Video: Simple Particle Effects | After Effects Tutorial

Today we're going a bit more technical, as I'll be doing a simple tutorial on particles. Or at least I'm going to try. I'm John, by the way. Thanks for dropping by. Now, if you know nothing about generating particles in After Effects, this might be the video for you. You can get really creative with this and apply it to a bunch of different scenes.
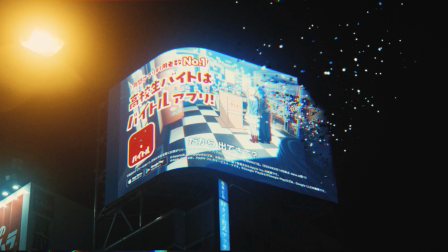A billboard exploding into 1,000 particles, a rogue AI disintegrating into pixels,
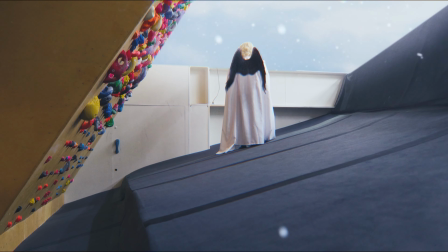fake snow across a fake tower, or in our particular scenario, a disembodied spirit face floating into limbo. So let me first give a quick rundown of how I shot my scene. To do that, we first need a dark room. Ooh, spooky. I have here two of my Nanlite tube lights, and I got these fabric grids through B&H Photo. These took forever, by the way, but they're definitely worth it. And of course, my FX3. Now, I didn't want my disembodied spirit to have a recognizable face, so we are intentionally putting our shot out of focus.
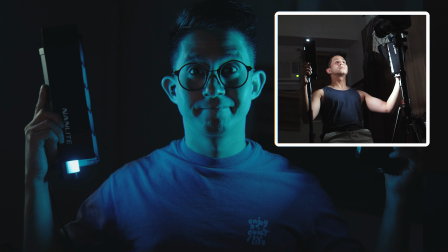And basically, all I did was rock back and forth in my seat and just rotated the lights in and out to create the visual of a spooky,
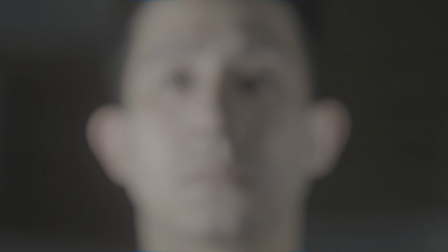faceless, floating spirit that was coming in and out of the shadows. The grids were very helpful because they minimized light from spilling into the surroundings,
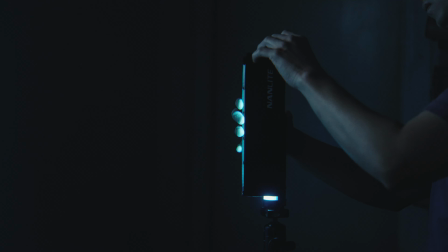and so we're able to maintain the illusion that we're in limbo, and not just in my room.
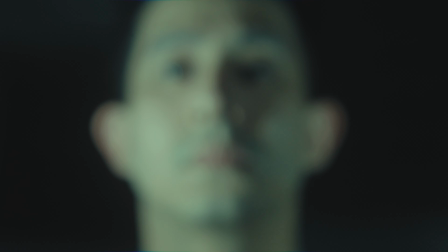We could even pull off an alien coming to abduct someone with this, or maybe even Lord Voldemort.
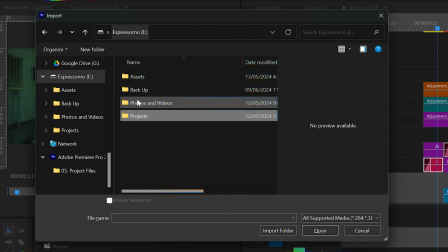I shot this in 120p, by the way, so I could do a nice slow motion in post.
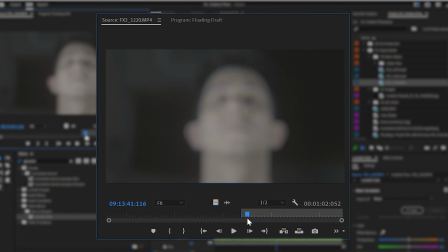So I imported the clip into Premiere Pro, picked the part that I wanted with the in and out points in the source monitor, and dragged that into my timeline.
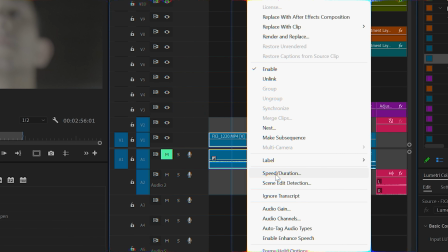Right-clicked and slowed down the footage to 40%,
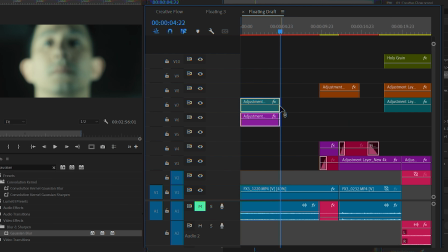dragged my adjustment layers with my color grades to check how my footage was looking, then right-clicked and pushed that out into After Effects. Now, I didn't want to go overboard with my visual effects. Number one, I'm not an expert on this, but I do love doing it and it's something I want to get better at. And number two, I wanted to keep it minimal so it doesn't look too out of place. My visual reference definitely was the spice hallucination scene in Dune Part 1. It's not going to be completely the same, but the essence is there. Of course, I don't have sand, I don't have a wind machine, I definitely don't have a $100 million budget, but I do have After Effects.
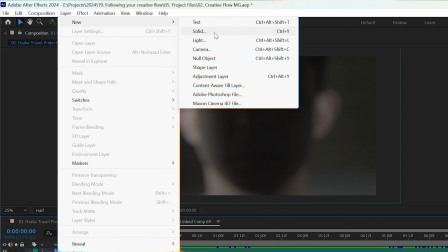So in After Effects, let's first create a new white solid layer, label that small particles.
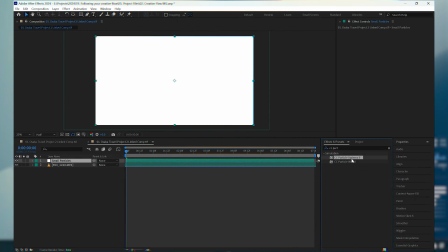Then we'll add the effect CC Particle Systems 2, and this is the default particles that you'll get.
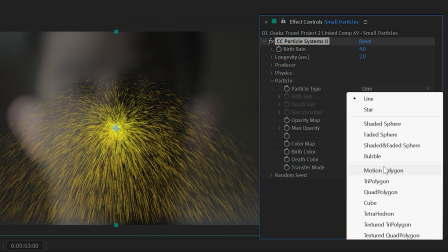It looks like fireworks, but we'll be turning that into dune dust in a bit. So we'll go into the Particle tab and then go to Particle Type.
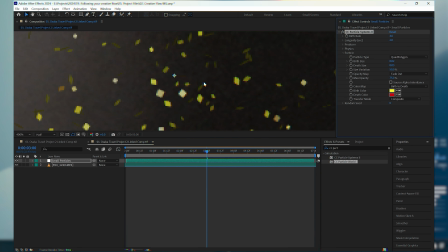There's a bunch here you can test out, but I use Quad Polygon to get that dust-like particle, which is what we're going for.
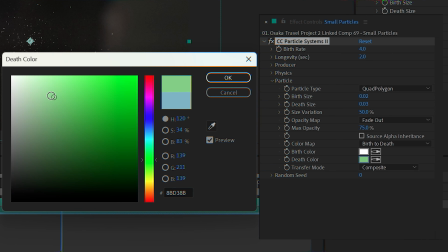Then go to Birth Color and make it white. Then Death Color and make it a light green or another color that's in your scene.
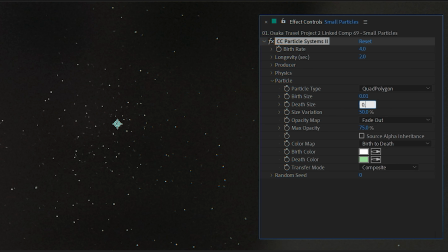We'll also be adjusting the birth size to 0.01 and the depth size to 0.02.
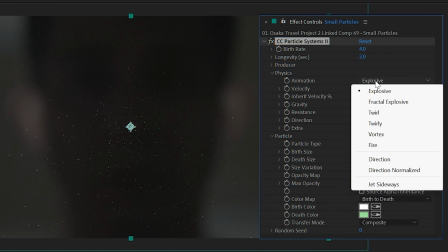And for the particle animation, we'll be using Vortex,
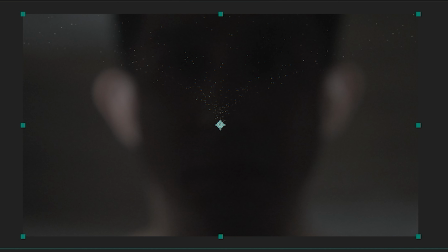which creates this volcano-like explosion with particles going up from the bottom, which is what we want, to get that sense of floating up.
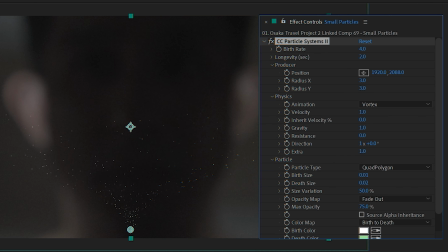We're going to go into the Producer tab and change the position to be off-screen, and then play around with the X and Y radius so we can distribute and scatter our particles. Here I picked 114 on X and 39 on Y. And we can also adjust the birth rate,
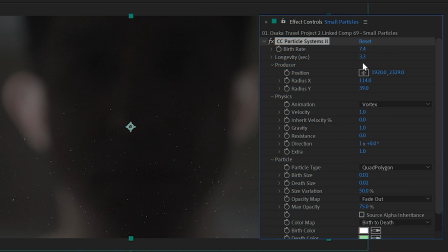which is the amount of particles produced at a given time, and also the longevity, which makes the particles last longevity. By the way, all these numbers I'm using, I'm just eyeballing and trying to figure out as I go along. You can copy them, but I encourage you to try out the settings and play around with it, see how it affects your scene, and see what fits.
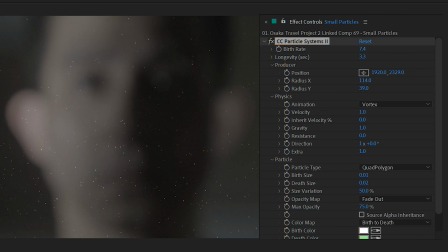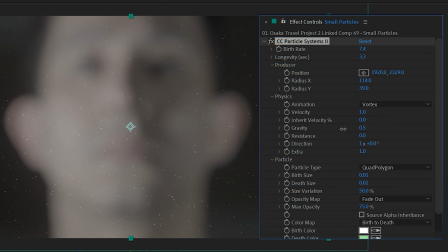Then on to the Physics tab, I play around with gravity, resistance, and velocity.
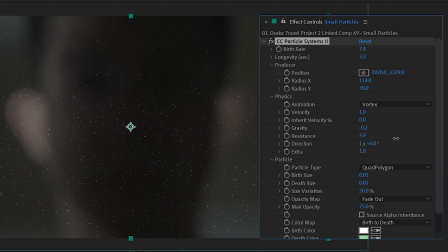Adjusting the gravity will let the particles float or drop down because gravity.